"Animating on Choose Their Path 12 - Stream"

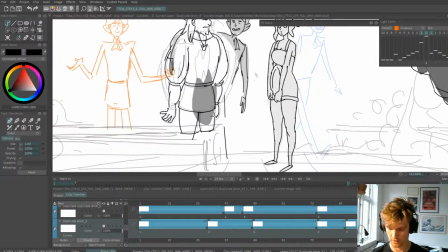And yeah, some of you might also think about like, oh, but why is it not more cleaner polished?
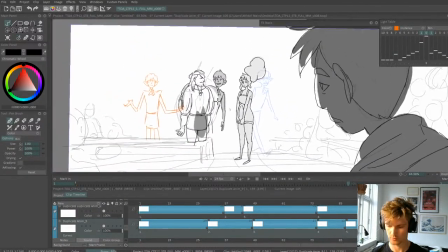And that's, you know, this is basically, I would like to move forward to some more scenes so we can see some more in the stream.
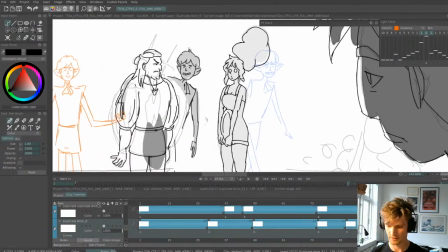But of course you can always go in and make things, yeah, super polished.
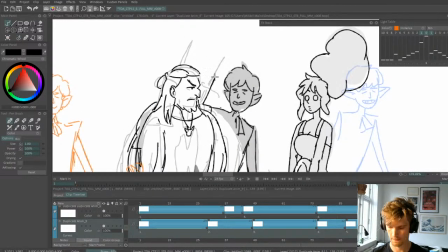That's just depending on what type of film you're doing.
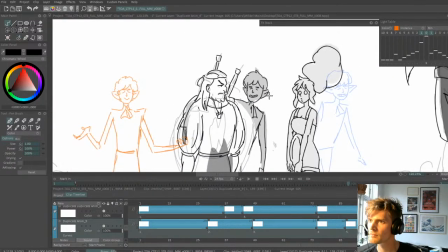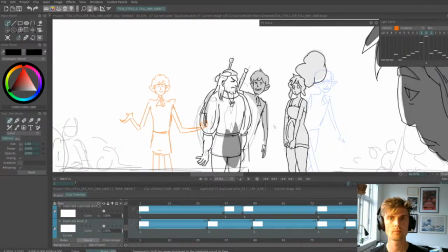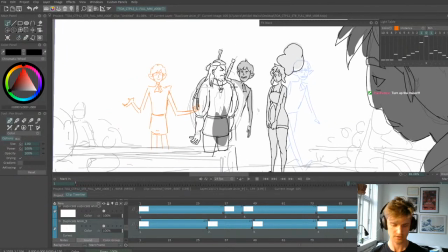Yeah, this is not like, of course, this is of course not Geralt. It's just a design, there's a character called Geralt.
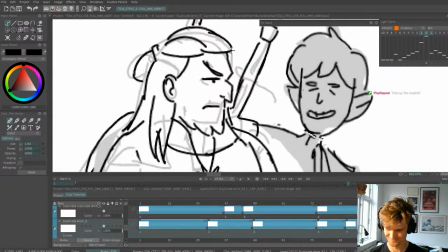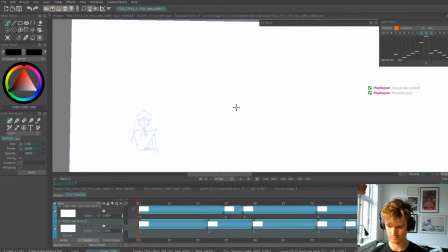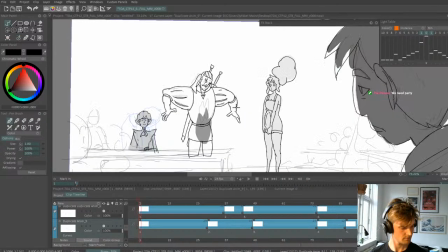But man, have you played Witcher? It's a good game. That is a good game. My little brother just started on it again.
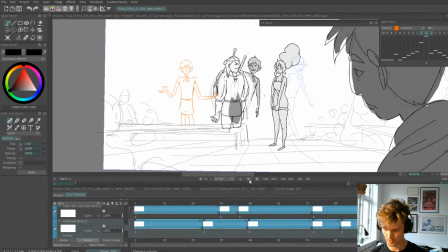So nice.
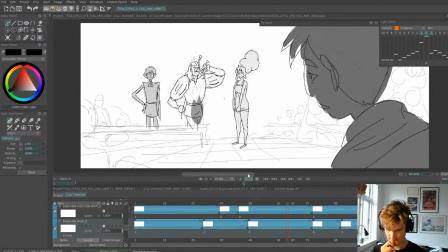Okay.
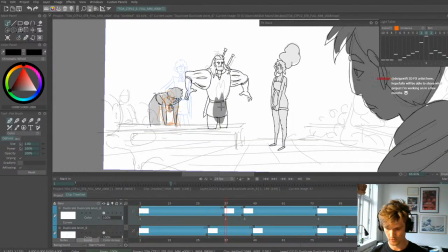So here we're gonna have some, you know, she spilled some stuff on his armor. So of course we're gonna make that effect on another layer. And then when it starts walking, we could smoothen the animation a little bit, just adding a little bit of a pose here. I think I'm gonna do that.
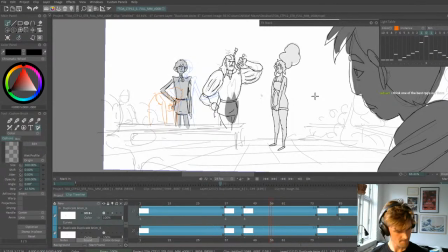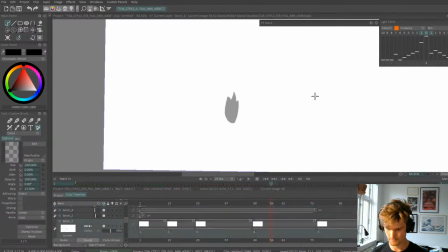I see. There we go.
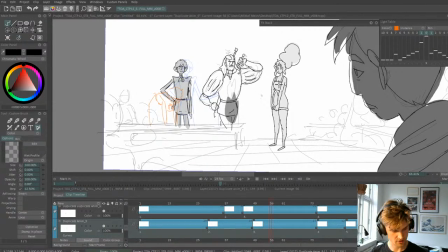Oh yeah, and if you are doing TV Paint, then what I usually do is Shift 0, then I can see what layer I'm on. That's a really smart trick.
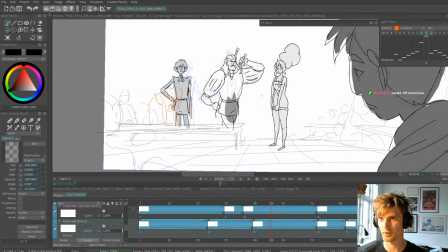I use sometimes the shortcut A to just check what layer I'm on, but if I just have a lot of layers, I can't like shake every character there is.
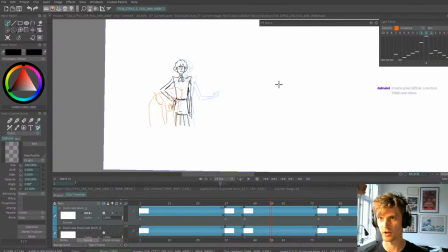Then I just lock them out so I can see where I am.
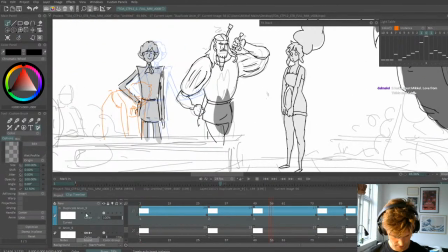Yeah. So we are here and we want to animate this guy just a little bit when he starts walking.
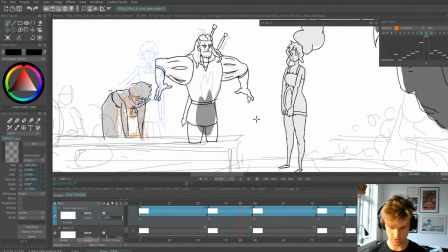So we might just give him a little bit of a pose here. Yeah. Let's check the back, both of the layers. We can see him, orange is back, blue is forward. So we just move him a little bit forward. He wants to start moving his hand up there.
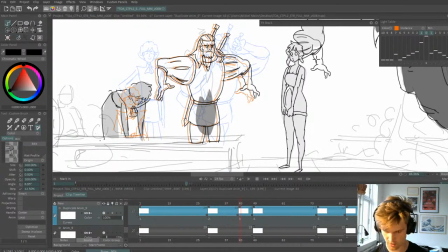I'm just gonna, this is gonna be shown pretty fast, so I'm just gonna make like a quick transition when it's like a pose that's in between two keys is something not many look too much into, especially if it's these kind of episodes we
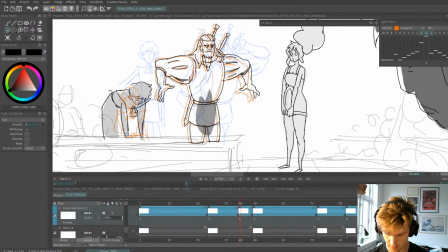just like want animation that looks where it reads and where you can feel the characters, and then these kind of in-betweens are not as important as the keys. The keys have to be strong, of course. So he starts moving this leg.
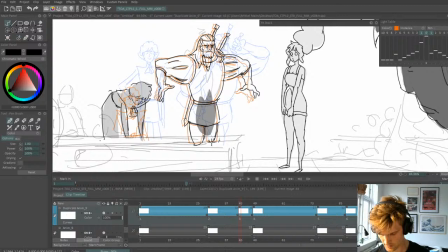And this leg starts moving back.
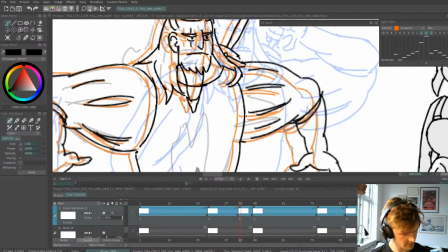Maybe we can even put like a blink here to add like a little bit of movement to him. And since he's going to show his teeth afterwards, we can just like put it up there.
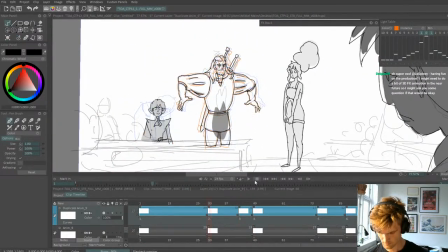Yeah, already that I think gives like a good little transition to this.